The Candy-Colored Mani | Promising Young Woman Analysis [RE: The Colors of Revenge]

going off of the analysis that filmology has around color before i can get into the mise-en-scene as a whole we have to
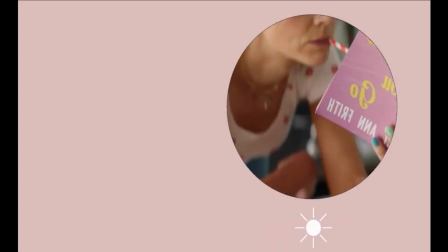(4:04)
begin with cassie's looks in the film there appears to be two facades that she creates one during the day and one in the night costume designer nancy steiner drew
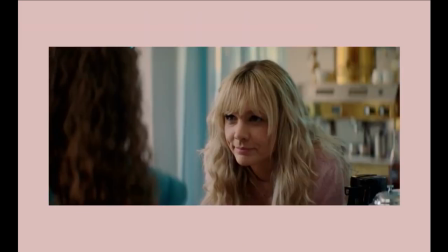(4:12)
inspiration for cassie's day looks donning her in pastels to give off the illusion of a sweet all-american girl whom one would not expect to be hiding such demons.
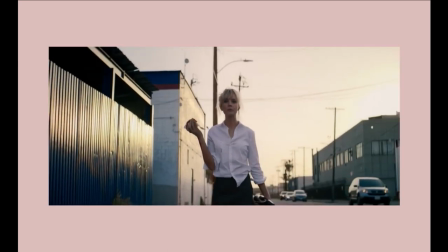(4:21)
By night, Cassie goes for a more neutral color palette, usually seen in black and white, with heavier makeup.
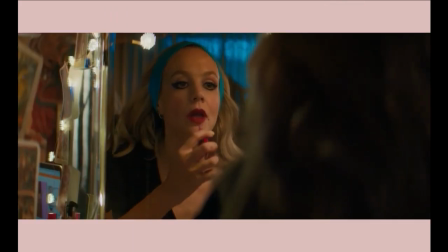(4:27)
This look is basically the polar opposite of her persona during the day. Cassie is constantly pulling the charade and disguising herself around others.
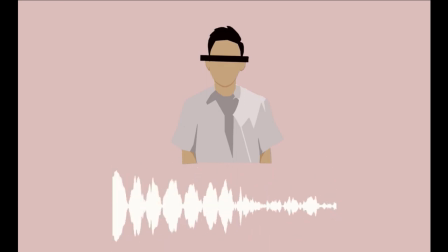(4:36)
This is a scene where we first see the motif of the two dominant colors of the film, pink and blue.
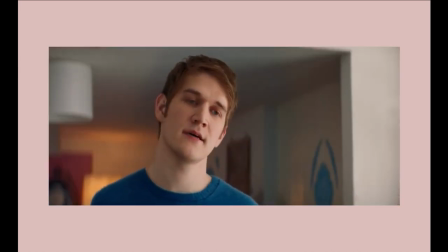(4:41)
And to add to that, Cassie's wearing pink and Ryan is wearing blue. and we all know that those colors are commonly associated with their respective genders and this movie definitely challenges the conventions of gender and its perceptions.
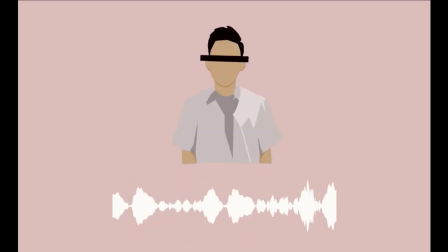(4:54)
One significant association I noticed with the color blue was how most of the people of Cassie's past or most of the people who have done Cassie wrong are either wearing blue or surrounded by blue.
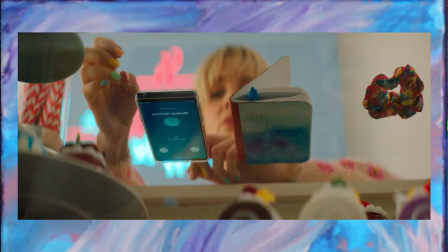(5:03)
It's really interesting to see that our nail color is variations of blue so like I think a teal seafoam,
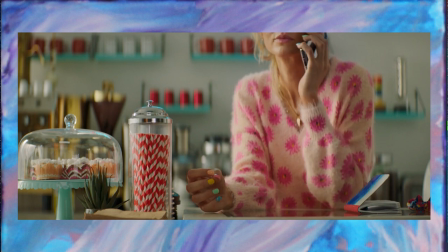(5:11)
debate me, I'm fine with that, yellow, peach, and pink. So it's really those two colors and the transition between. So the nails are such a bold manicure for this character. She's a chameleon, and she's living this double life, and she's trying to not stand out, but is wearing a manicure that inherently stands out all the time. Where I really see the craft in this choice is that it seems to be directly foreshadowing the climax of this film.
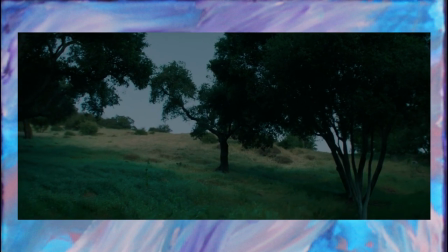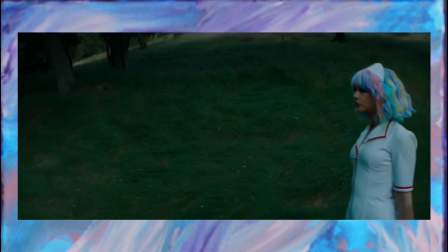I think the nails foreshadow to the entire time is the wig. We still see the wig is pink, blue, yellow, purple.
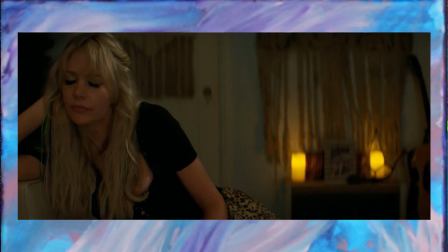(6:08)
We also get hints of this when she's in that scene with McLovin and she's got like the clip-ins in the hair that's the same blue, pink, and then she's blonde. We have that full color range that we see in her nails. I think it's reflective of all that she is, so that promising young woman she once was, and also this double life that's kind of crazy, and bringing those two together and those two things always being present in the film and with her. When I think about it as a Dexter fan, I also immediately think this woman's going to be a victim to a man's crime.
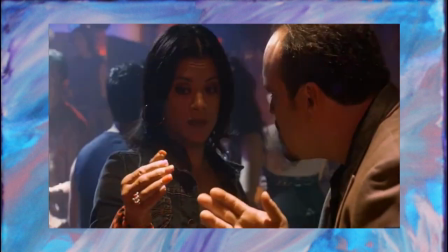(6:49) Police, I need to talk to you. I just need to know why you could paint your nails the way you do. He started getting all rough with me until he saw this.
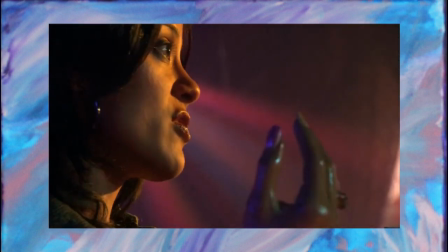(6:56) Then what? Then he changed his tune, got all turned on, told me to take my fake hand off.
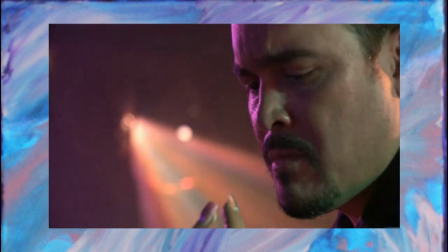(7:02) He started doing some kinky weird stuff, like he was worshipping it.
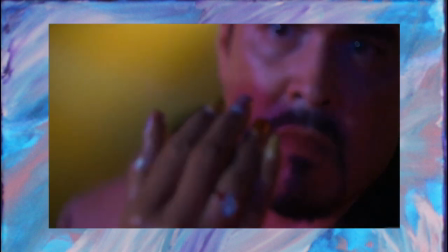(7:07) To cap it off, he takes all my nail polish and paints each nail a different color. I liked it, so I kept doing it.
The ice truck killer did this to his victims. It was a staple of Dexter and Brian Moser's mom,
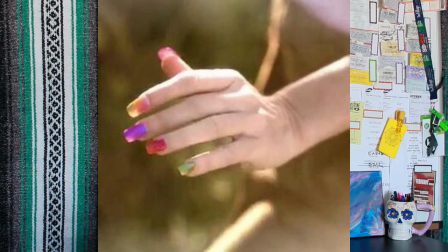(7:22)
and that's kind of where the killer got his instinct to paint his victim's nails like this. So immediately it's something that stuck out to me. I'm really curious to hear if Fennel ever comments on this,
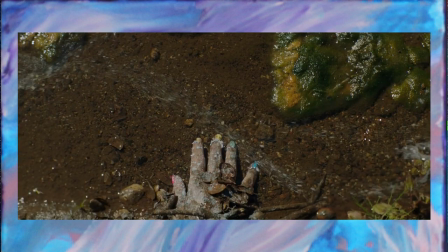(7:35)
and if she's a Dexter fan and that's maybe the heart of what inspired this ever-present manicure choice. I just think it's the little details like that in a film that really make it memorable and make a character stand out in even the smallest things